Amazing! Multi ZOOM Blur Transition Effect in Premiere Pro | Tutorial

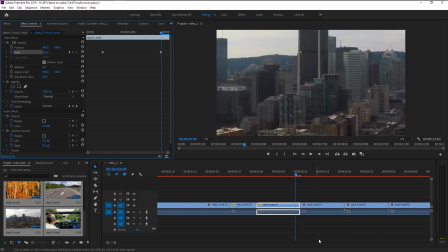We have to create this zoom effect to each of our clip, and to do that manually will cost us more time. To save our time, we will highlight these keyframes and right click on it. Select copy. Now place the indicator at the third of the second video.
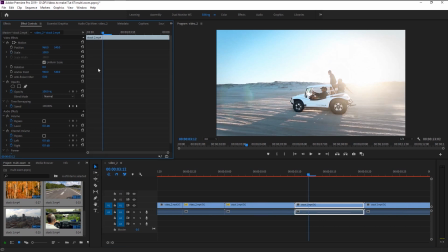Click on the effects control panel and press control V. Now we created that zoom effect in this video.
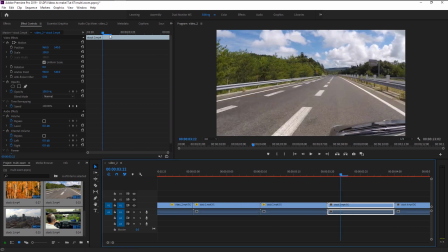Keep copy-pasting these keyframes to all the 6 videos we have.
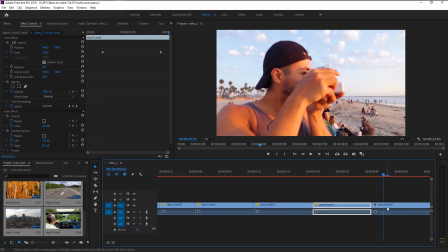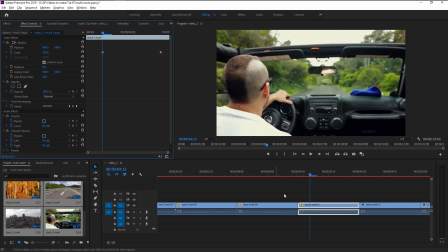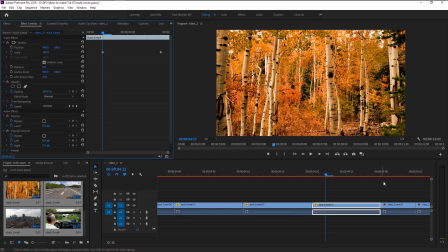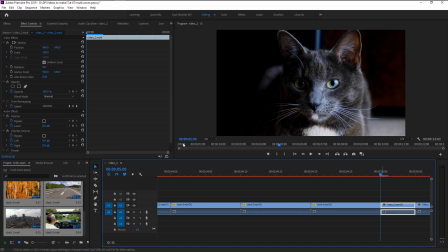Here we have our 5-frame clip from our first video. We will use this to create our zoom outro effect. Place the playhead at the first frame. Keyframe the scale. Now take that keyframe to the end.
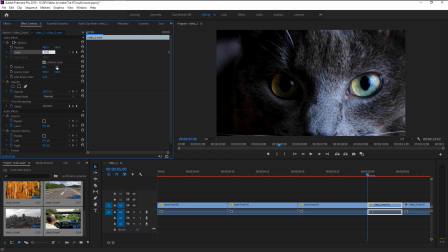Again, change the scale to 250. You can increase the size as much as you want. It's your choice. This will give us that zoom out effect to finish this transition smoothly.
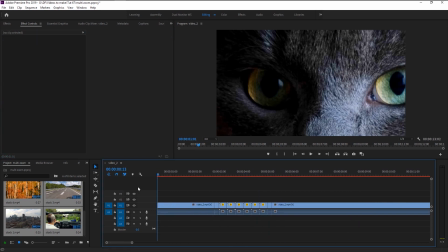Now let's play it and see how it looks.
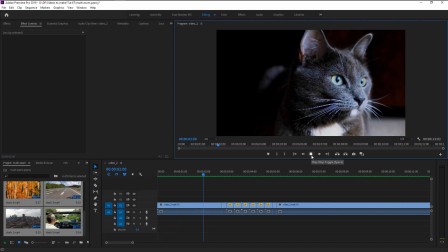That looks super good.
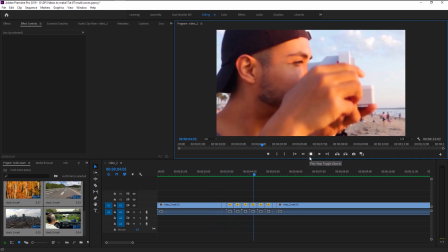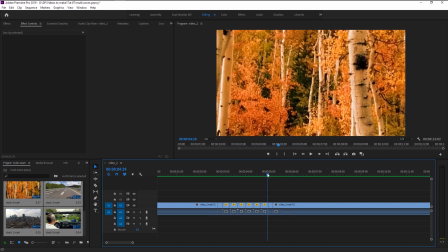And here we have our outro done smoothly. We now created that basic multi-zoom effect and it looks amazing.
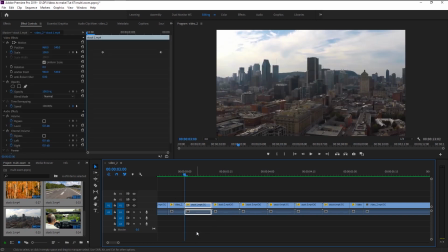We will add some effects to make it more dynamic. Click on this new item icon and select adjustment layer.
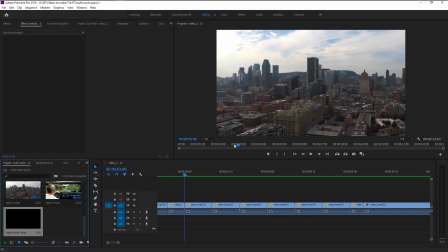We will use the default settings, click OK. Take that adjustment and place it on our video.
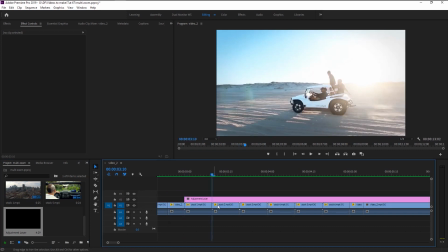Trim the adjustment layer as per our video frames.
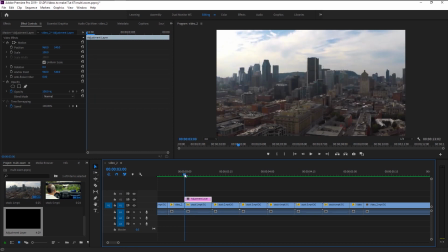Now we will add some blur effect to make our zoom look transitioning in super fast. In the effects panel, type in directional blur. Take it and place it on our adjustment layer. Go to effects control, make sure the playhead is at the start.
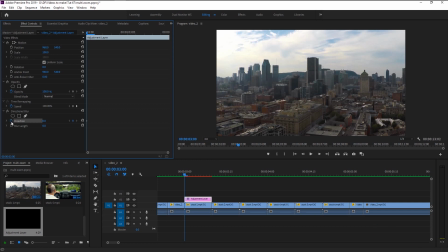Now keyframe both direction and blur length. Move the playhead one frame to the right. Increase both the direction and blur. Decrease the blur a little.
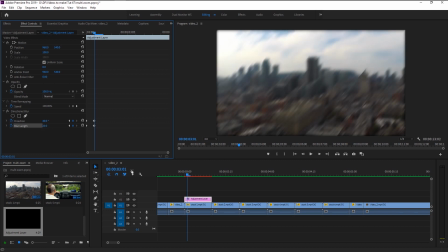This will give us that sudden shift in transition effect. Now place the playhead one frame before the end.
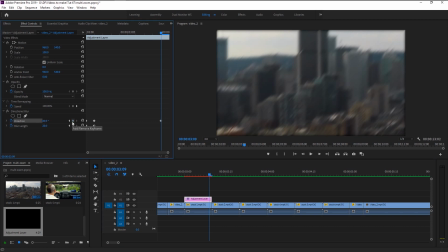Click on this add keyframe icon to add that same keyframe from before.
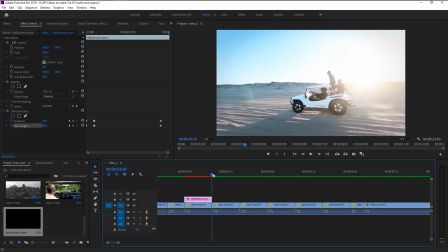Place the indicator at the end and change the direction and blur to 0.
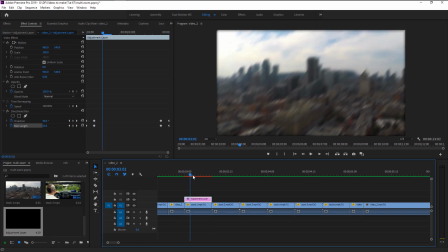This will give us that sudden blur transition and at the end it comes back to normal.
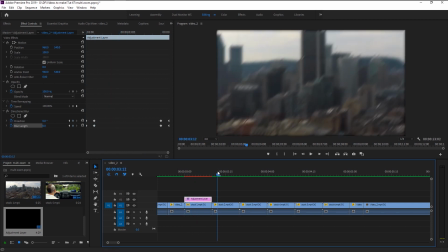We will use this blur effect to all of our video clips.
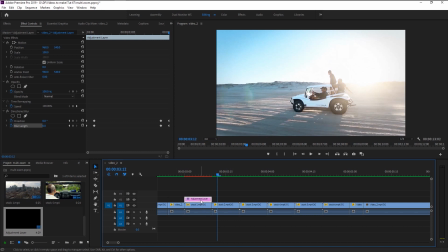For that, hold Alt on your keyboard and drag this adjustment layer to the right to duplicate it. Place it on top of our second video. Now keep duplicating it and place it on all of our video.
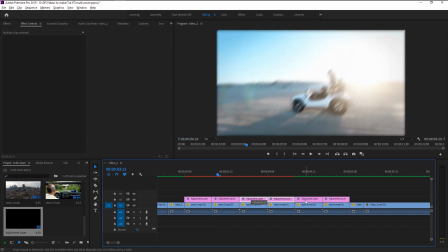We will trim our adjustment layer for our first and last video clip.
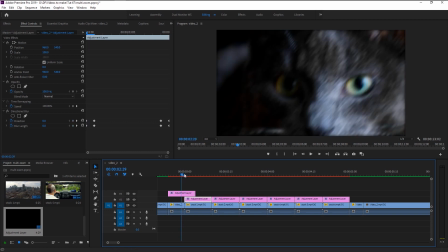Move the keyframes to where our video ends and trim it.